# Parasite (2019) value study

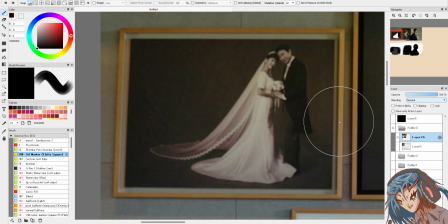[78:14]
Sorry for painting over your painting.
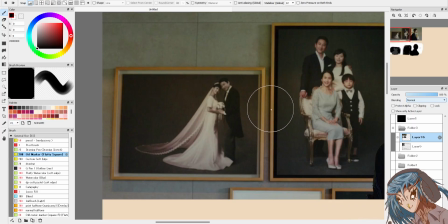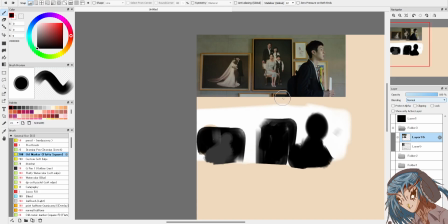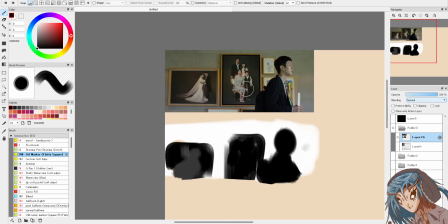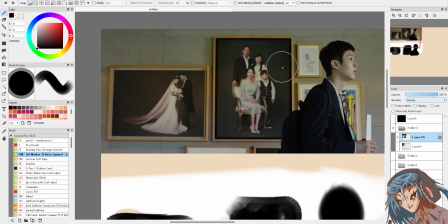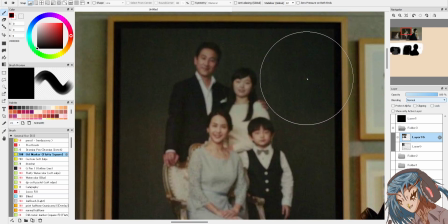[78:36]
This is intentional. These are the characters in the film. Obviously.
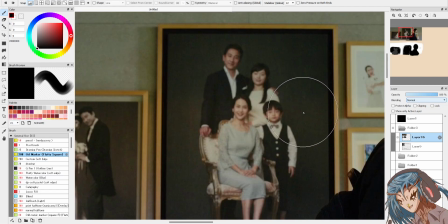[78:44]
They went out of their way to make a photograph of this. Yes.
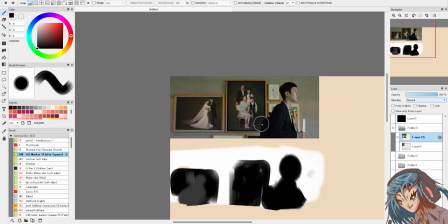[78:52]
And then composed that photo well for a single frame that goes by in the span of a second?
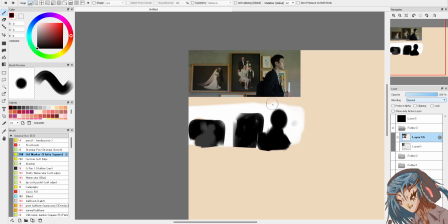[78:57]
Are you kidding me?
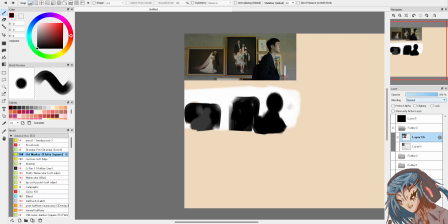[79:01]
This film's really good.
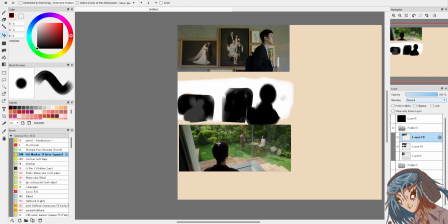There's so much to talk about. The composition, the story, it tells everything all at once.
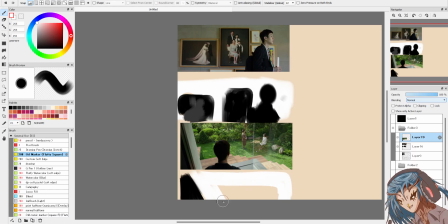[79:23]
This is why this is a really amazing thing. Because this guy has planned everything meticulously. If you've ever seen the playbook, the storyboard for this film, it's incredible
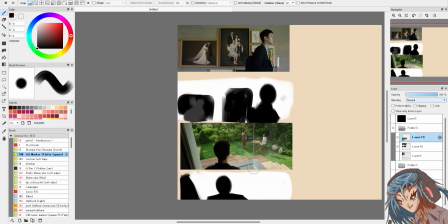[79:45]
because of this. Every single element is planned, and it probably took years to do. Look at this, it's just incredible.
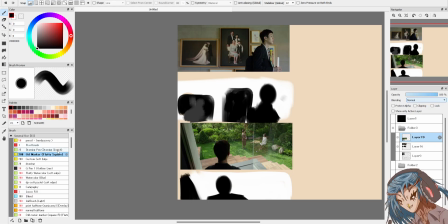[80:01]
So, let me shake. I got into the flow again. Let's do a breakdown. This part of the story,
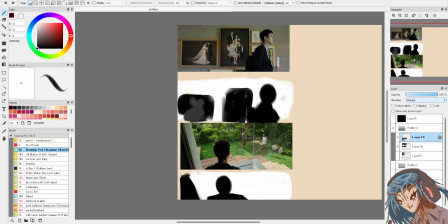[80:16]
that's the mother. This is the housekeeper. Every element is placed intentionally, huh? Every single one. We're viewing this scene through this character.
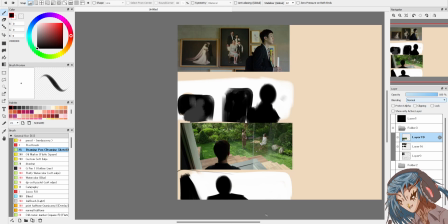[80:33]
It's interesting. It's in the foreground. It draws us immediately. It's a downward looking perspective, which is hard to draw, by the way. Practice that.
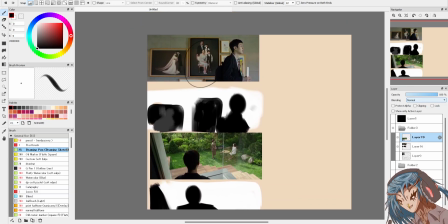[80:50]
we've been given all the contextual things we need. Like this family is rich. We saw it in the big garden.
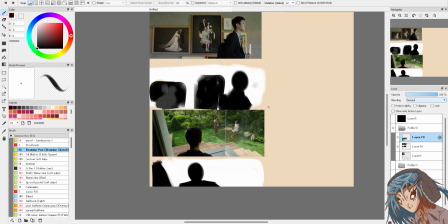[80:56]
We know where it is. We know where it is. We've not met any of the family that owns this house yet, but we can already feel this natural border from the glass pane.
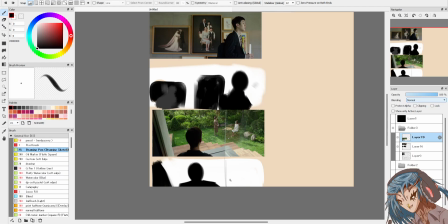[81:16]
Just talking, it's like we're talking down, you know. It's like we're taking the perspective of this character, but we're also learning about this character before we've even met them officially.
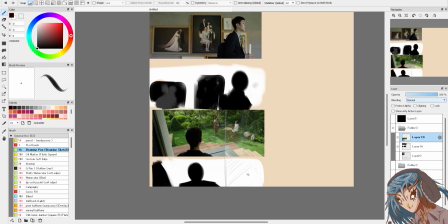[81:31]
You know, it tells us everything we need to know. They're off on their own. It's a rule of thirds composition too. 2/3, 1/3 in. This is layers on layers, and you can only do that because you've done all the setup.
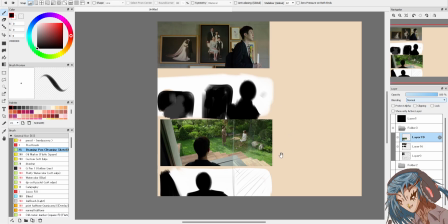[81:46]
Something like this can only really work in a flow like a film. A standalone image, it might be harder to do.
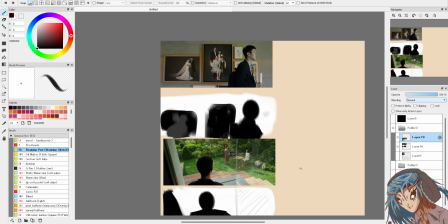[81:54]
Actually, I think that's what a comic is. It's a series of related images.
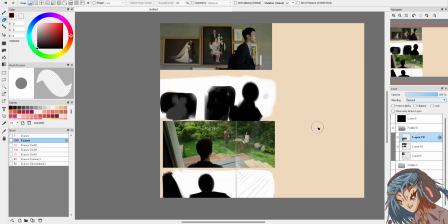[82:02]
It's just paneled. The way panels flow is the same. It's the same structure. One leads into the next. One story composition informs the next.
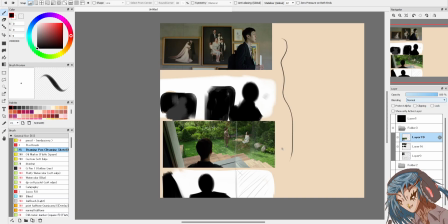[82:13]
It's a build-up. This has been a build-up for the last few shots. For the past, I don't know how long it takes to get here. Like 10 minutes. Probably not even.
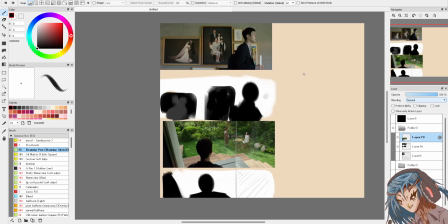[82:24]
But this is like the closing, quote-unquote, closing remark before we get into the meat. I think this... Where does this take place? In the first third of the film? I think this might be the closing
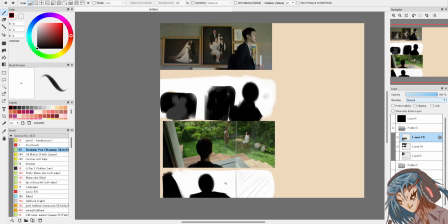[82:44]
shot of the introduction, actually, come to think of it. I assume. I'm guessing. I haven't seen the rest of the shots yet, but I think
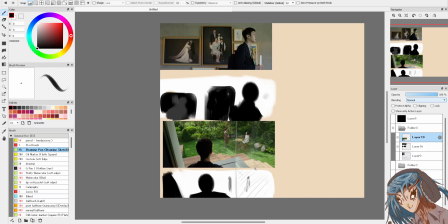[83:02]
I'm anticipating the next shot to be establishing a new scene, like a new story beat. I think. Gut feeling. There might be more. Based on this lead off, you know, I think the takeaway is like
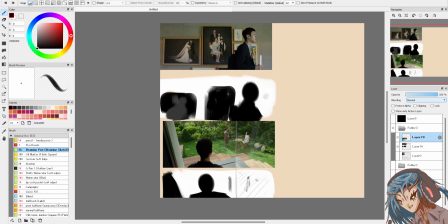[83:22]
everything's kind of building towards we're gonna meet this character.
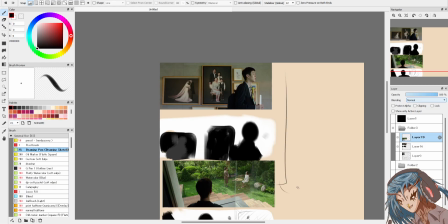[83:27]
Everything up to this point has been establishing scenes, compositions.
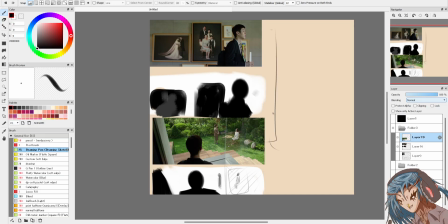[83:33]
Everything has been leading up to
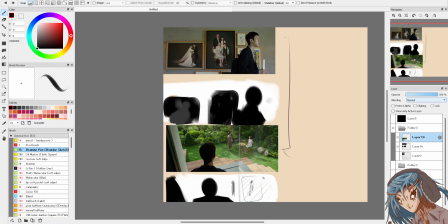[83:42]
the juice. This character is our entry into the story. That's what she represents. But before we've even met her, we know everything we need to know.
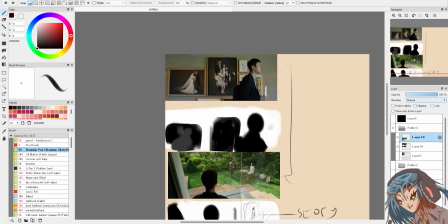[84:00]
She's this character. She's part of a family. She's rich because of the house. There's photos of them on the walls. It tells us everything. It tells us everything.
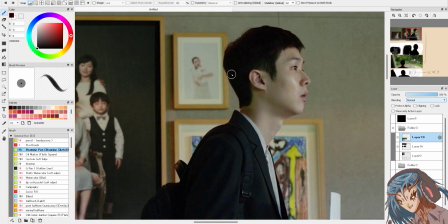[84:11]
Is that her too? Might be. With a baby or something.
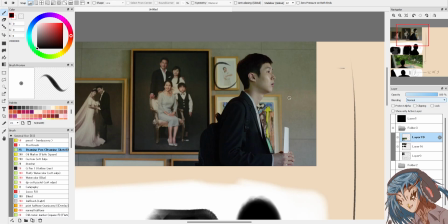[84:16]
We can see she has kid art on the wall. Oh my god.
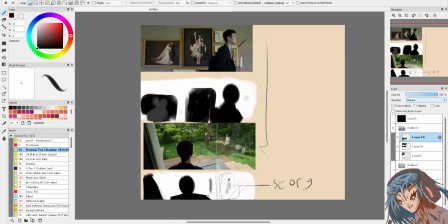[84:22]
This is wild. I think she has associated shapes.
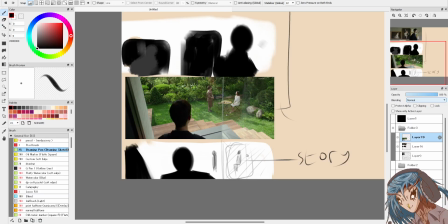[84:32]
This gesture. It's very straight. It's very proper. Very composed. People don't sit like this. This is unnatural.
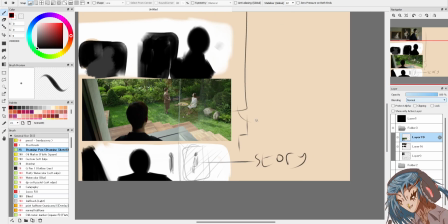[84:45]
I think even someone who's
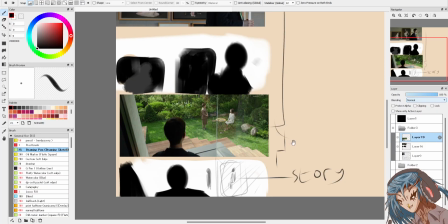[84:54]
rich, people don't do this. Well, if they do, it feels fake.
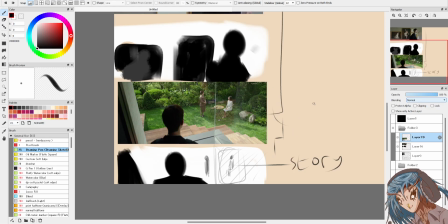[85:03]
I think to me, I don't know, this shape, this unnatural silhouette. I think I've just uncovered the unnatural silhouette. It's still human shaved.
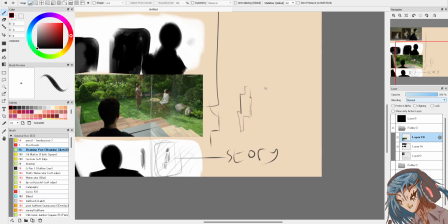[85:23]
But this tells us all the character traits that we need to know before we've ever met them.
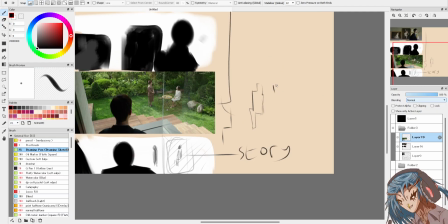[85:30]
The posture is rigid. Same with the housekeeper. Why is the housekeeper straight? But they're also on the other side of this.
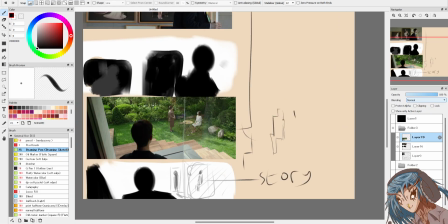It is a bit unusual to have the housekeeper. His head is too high up. It's a triangle composition too.
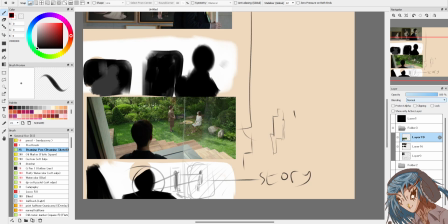[86:07]
3 focal points. That's a leading shot. 1. Our eye goes to the housekeeper. Then it crosses into this character.
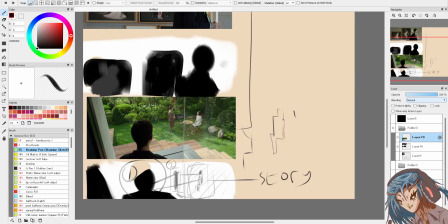[86:25]
This character is our bridge. This character, right here,